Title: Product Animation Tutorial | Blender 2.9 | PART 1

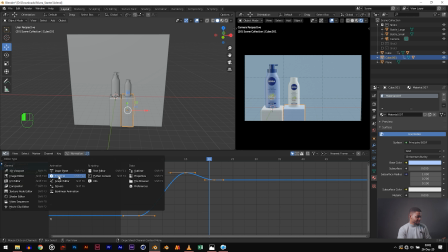(28:46)
I think lighting will be the last thing we do. So let's go back to our timeline and drag this whole thing down so you can see a lot more.
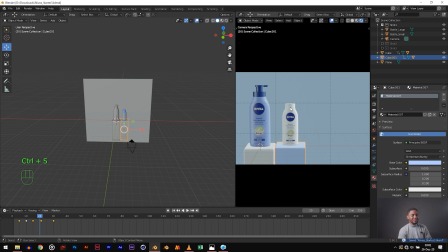(28:55)
Now we have added our basic light, our HDRI light. The reason why I use HDRI because it has a realistic feel and it just fills everywhere up before I start to make my specific lighting.
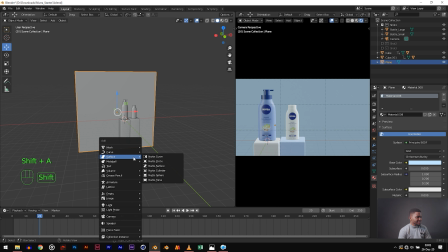(29:06)
So to add light is pretty easy. Shift A and go to light area to add a new area light.
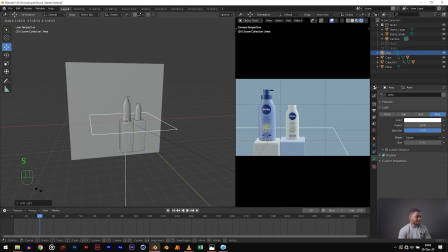(29:15)
It's very tiny, so let's scale it up. S to scale and drag. Now let's raise this light above. Wonderful. Now this is the light that is just going to fill up the whole space. I just like adding this light to the top of our product. Sometimes the cap will just be in shadows, it will be really dark. We don't want that.
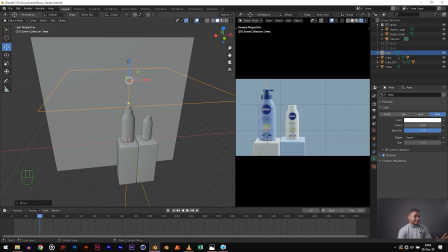(29:34)
So that's why we are putting this light above. Now go into this object properties, our light properties, and change the power to something like 1000 so we can see its effects. Nice. You can see it's now brighter. but this is just too bright. So let's try 600. Okay.
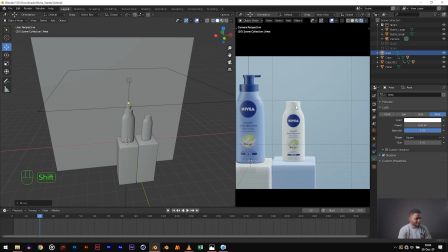(29:53)
You can see that the effect is changing at the top of our products.
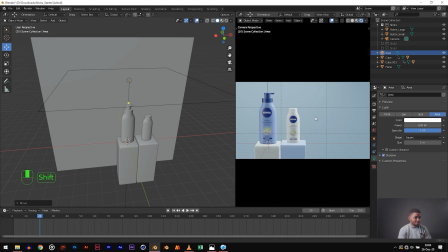(30:01)
We are basically filling the entire space with light, so it's less boring. Oh, one more thing. When you are working in a collection like this shot one collection, make sure your collection is selected, because if it's not selected, when you're adding new objects, it just falls by the wayside.
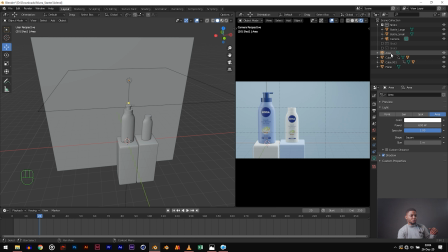(30:20)
I don't know why. That should be fixed, Blender. So make sure it's selected, so everything you add just goes in. Now we have added everything outside, so we have to select them all and drag them into shot one. Now good, and make sure this is selected, so everything you add, all the lights you're adding are going inside there.
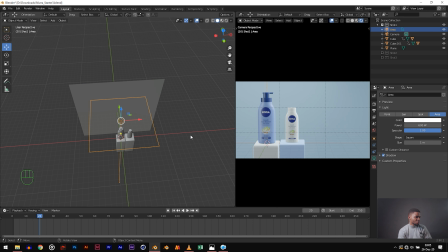(30:36)
Okay, now we have this light. What we need to do is just to duplicate it.
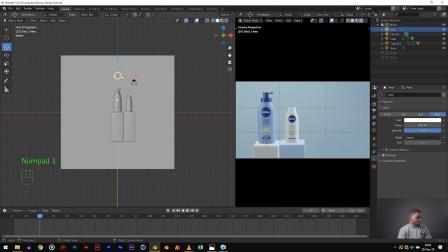(30:41)
Let's go to our front view, hitting one, just duplicate this light, shift D, then drag it here. Why I like working with lighting orthographic views, because when you hit rotate, you don't need to hit any axis, it just rotates in that particular axis that you are looking from.
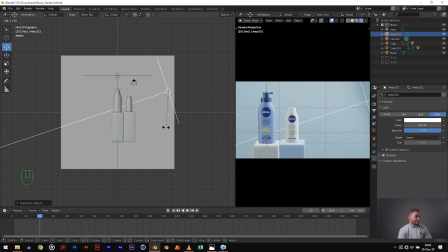(30:58)
So let's just rotate it like this, R, and rotate it so it's facing here, something like this.
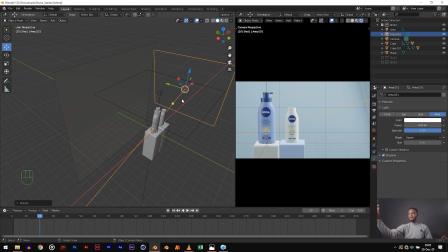(31:05)
Now we don't want it to be by the side, we want it to be something like 45 degrees in front, just blast light coming this way. So to do that, hit 7 to go to your top view, move it somewhere here, then R to rotate it.
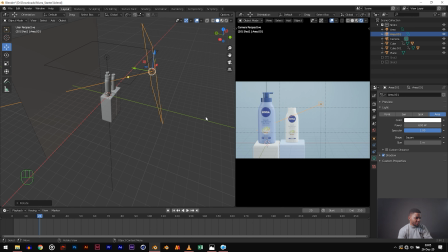(31:23)
Good. So this is what we want. Maybe it's too close. So this is what we want. Want it to be shooting the products from the front. Now let's duplicate that light again. Make sure you're in the top view. Shift D, drop it here, R, and target this side.
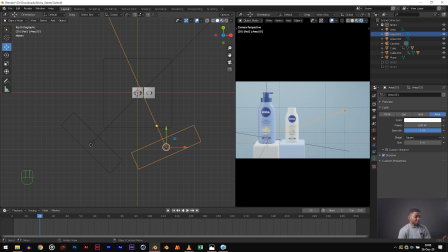(31:41)
Now the lights shouldn't have the same values if you are going for proper key light and fuel lights. The fuel light shouldn't be as bright as the key light. So let's hit on the key lights. Let's make this our key light. Set it to probably 800. Then this guy shouldn't be so bright, so let's do like 400.
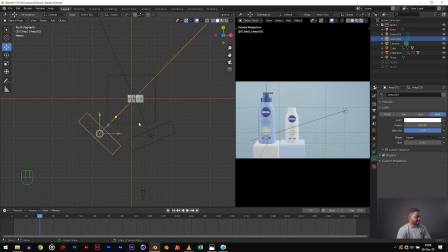(32:02)
Okay, let's add two backlights since we have different products here. This is just very, very simple basic lighting. You can go all the way with this and make it really crazy, but just know what you are doing, because lighting is very, very tricky.
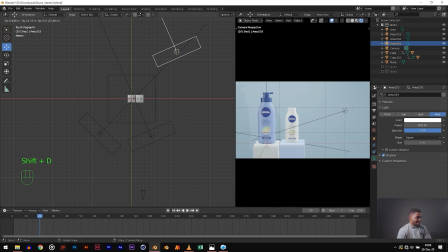(32:16)
So let's take this light, shift D to duplicate, put it behind the product, R to rotate, and point it towards the product. I think we are behind our plane. Let's drag it front, drag it forward a bit.
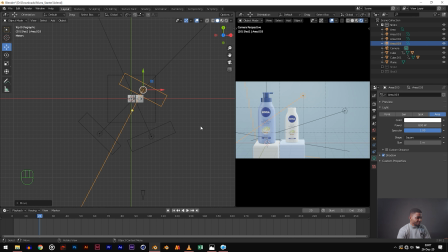(32:34)
Yeah, if I make it really close to the product and make it smaller, then click to drop, then go to our top view and duplicate this backlight so it's hitting the second product. Shift D, drag it here, and rotate, just the same thing we just did.
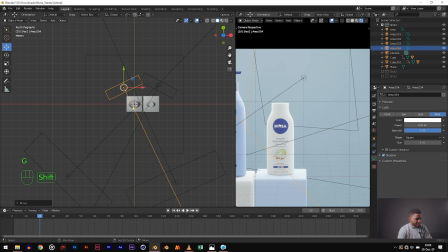(32:50)
So it's hitting this product from the back. You can see the effect, it's basically drawing a highlight around.